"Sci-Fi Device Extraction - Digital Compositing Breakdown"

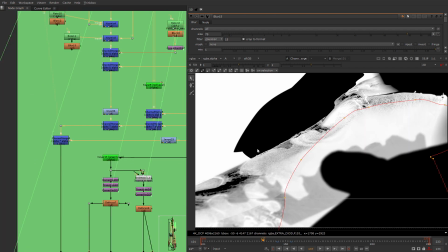(15:38)
Yeah, so I'm getting this map to obscure the elements with it, and I'm using it almost everywhere,
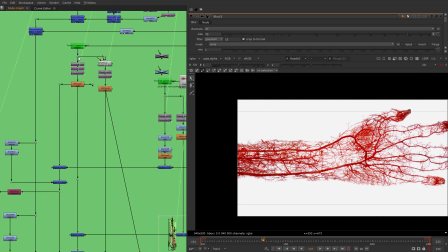(15:47)
including for the passes of these veins that I'm putting under the hand to obscure this burning effects even more.
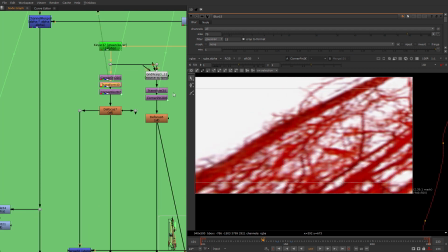(15:55)
And I'm just like positioning it with transforms and tracking them with corner pins,
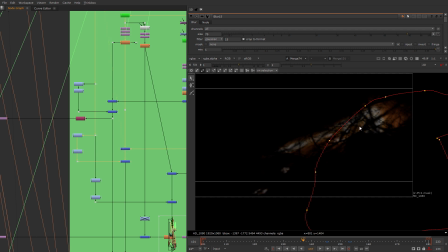(16:03)
defocusing them and putting them together with this map to get this kind of an
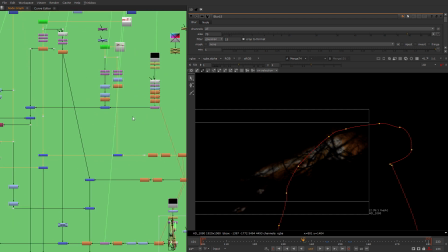(16:08)
obscuring map so that I can show that these nanobots,
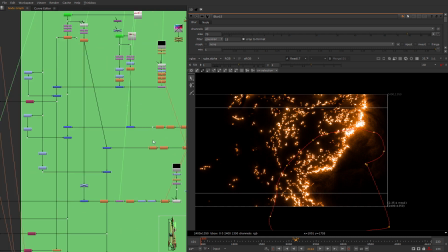(16:14)
as the director calls them, are moving under the hand.
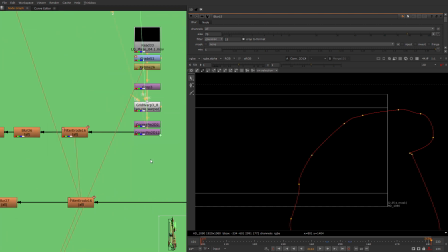(16:20)
So this is how it is done. So the nanobots are a little bit changed here with filters.
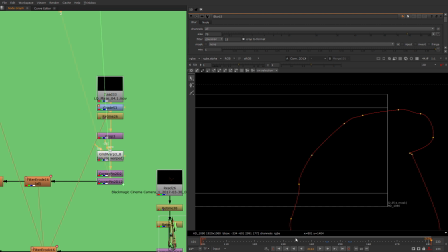(16:26)
They are retimed to be with the right timing,
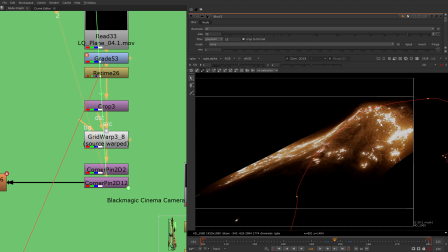(16:30)
and they are positioned with corner pins here to match the perspective of the hand, right?
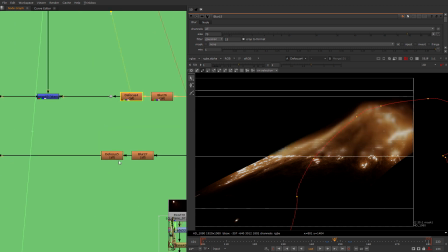(16:36)
And then they are defocused and put under the hand,
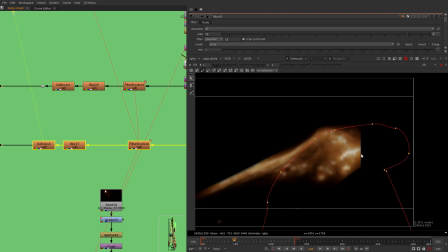(16:40)
heavily defocused, because this is the way they look under the hand.
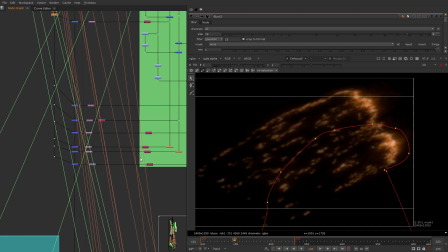(16:45)
If you want to do this, this will not work. Then I'm putting them all here into the mainstream.
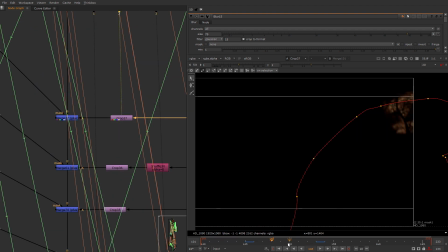(16:53)
So let's maybe see like the final pass with it.
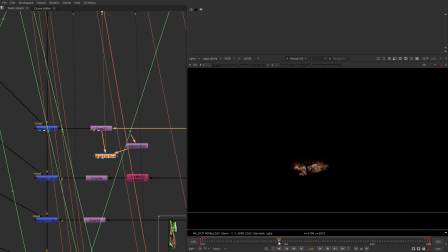(16:57)
Yeah, you see how it looks like right inside of the hand, looks amazing.
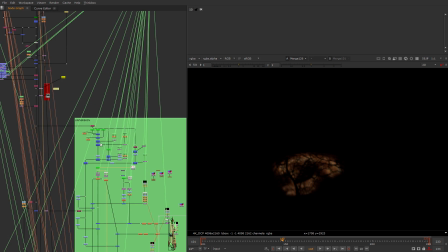(17:03)
It already looks like under the hand. This is all because I've done this great work with obscuring it with stuff.
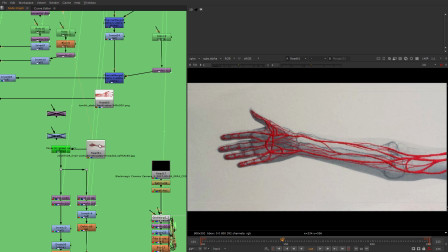(17:10)
I used different maps of these veins here to multiply these burning effects with them.
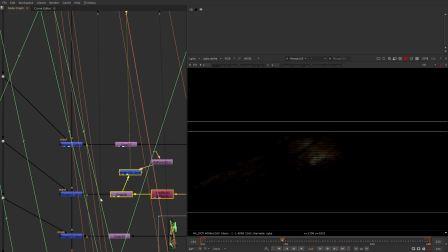(17:18)
This is why it looks so perfect. I love it. I really love the work that I do.
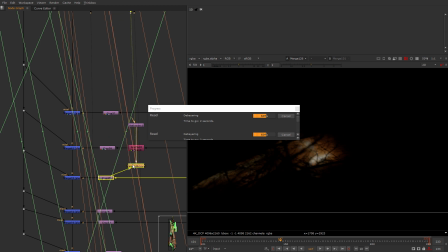(17:24)
And to be honest, I love it more when it is done. I love to look at it. This is kind of a thing that drives me forward in making perfect computer graphics.
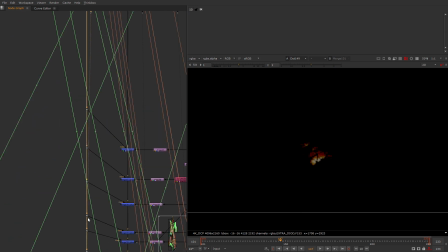(17:34)
Alright, enough about that. What kind of a mask I'm using here?
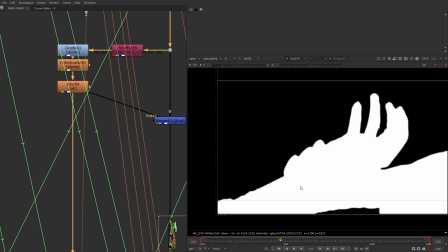(17:39)
The alpha? Yeah, the alpha of the hand, just to cut it with the actual hand to only show it on the hand, not on the background, right?
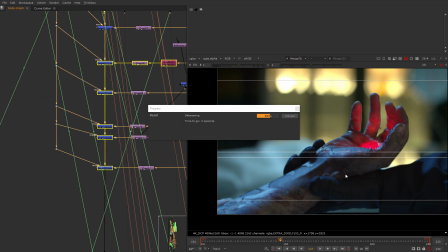(17:47)
And that's how they are plussed here. This is the way they are looking like they are under the hand.
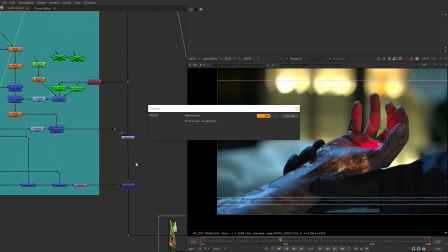(17:54)
Perfect work, Kirill. I love what you do. Here we have a tattoo that we've remade.
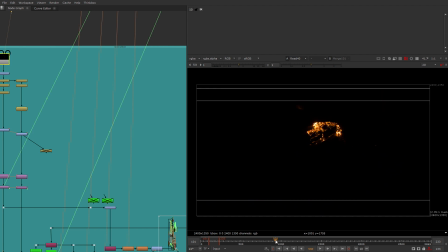(18:02)
We've burned it the same way we do with everything made out of steel wire wool to achieve this burning effect on tattoo as well.
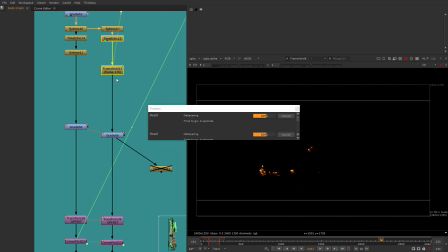(18:11)
So I have a time echo tattoo here, freeze framed. So if we look into this, we will see the complete shape of it.
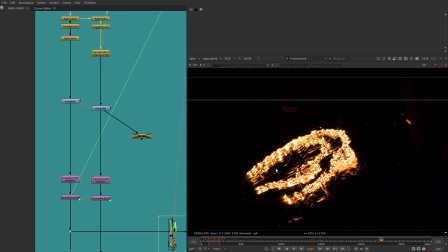(18:19)
Yeah, that's how it looks like. So we've just made the form of it and filmed it from the exact angle from which we see this hand here,
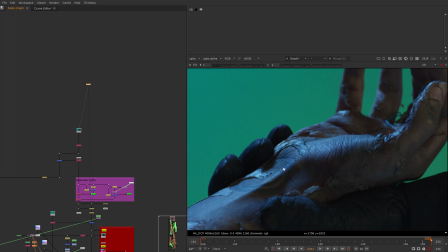(18:27)
so that it will be easily mapped here with corner pins and grid warps.
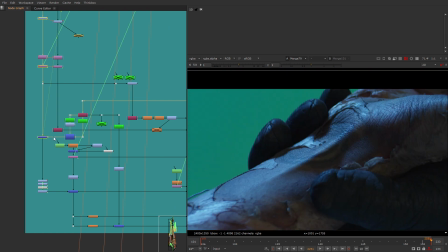(18:32)
And that's exactly how it was done. So I'm again getting some contrast out of the hand,
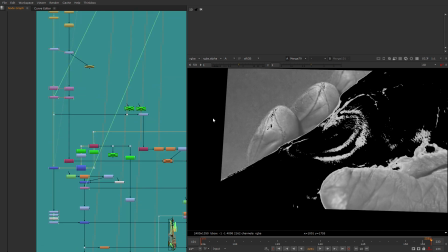(18:38)
cutting this burning effects with this contrast, grading it.
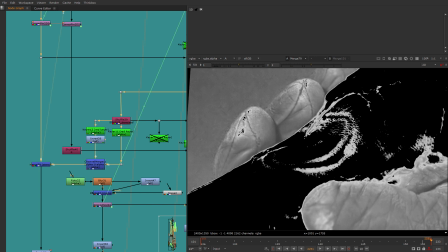(18:44)
Yeah, but this time this contrast also shows me where the tattoo is,
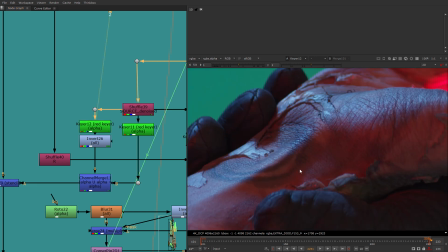(18:49)
and I've kind of tried to key out this tattoo, this original tattoo out of here.
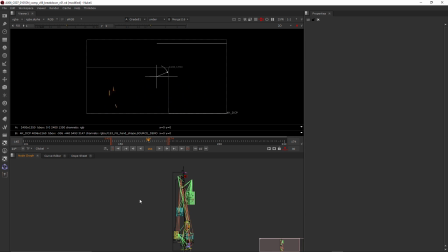(18:54)
So much perfectionism, the Nuke just crashed. Big node graph.
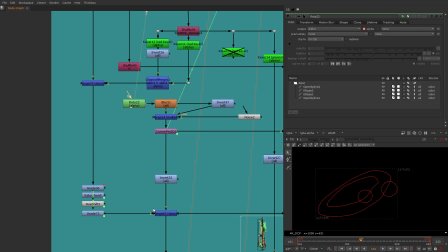(19:00)
So here I have the roto, which helps me to map this new tattoo onto the hand.
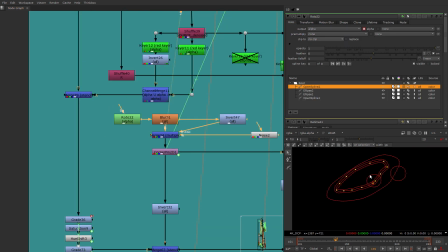(19:06)
It is just added to the equation with the mask of the tattoo I've already shown to you.
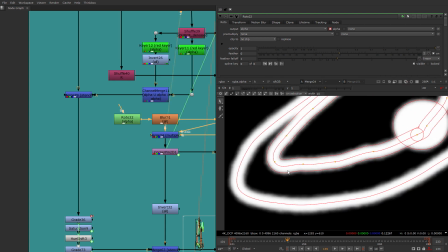(19:12)
So it is just a mask noised. Know how to noise mask easily. Just take the multiply node, the invert inversion node like that and create the roughen edges effect.
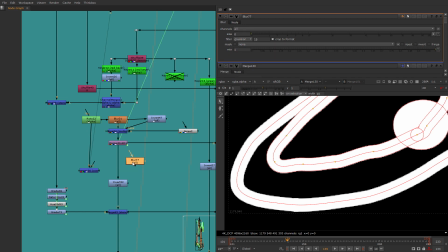(19:23)
I'll show you right now. So you have some kind of blurred mask like that, and you want to make the roughen edges,
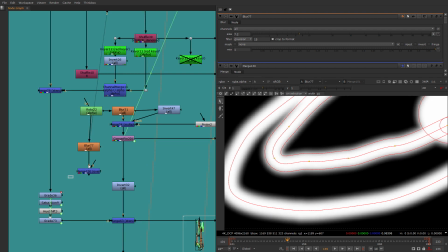(19:29)
but Nuke doesn't have the roughen edges because it is not After Effects. So you take the inversion node, and actually in After Effects you can do this the same way, and this will work faster than the roughen edges effect.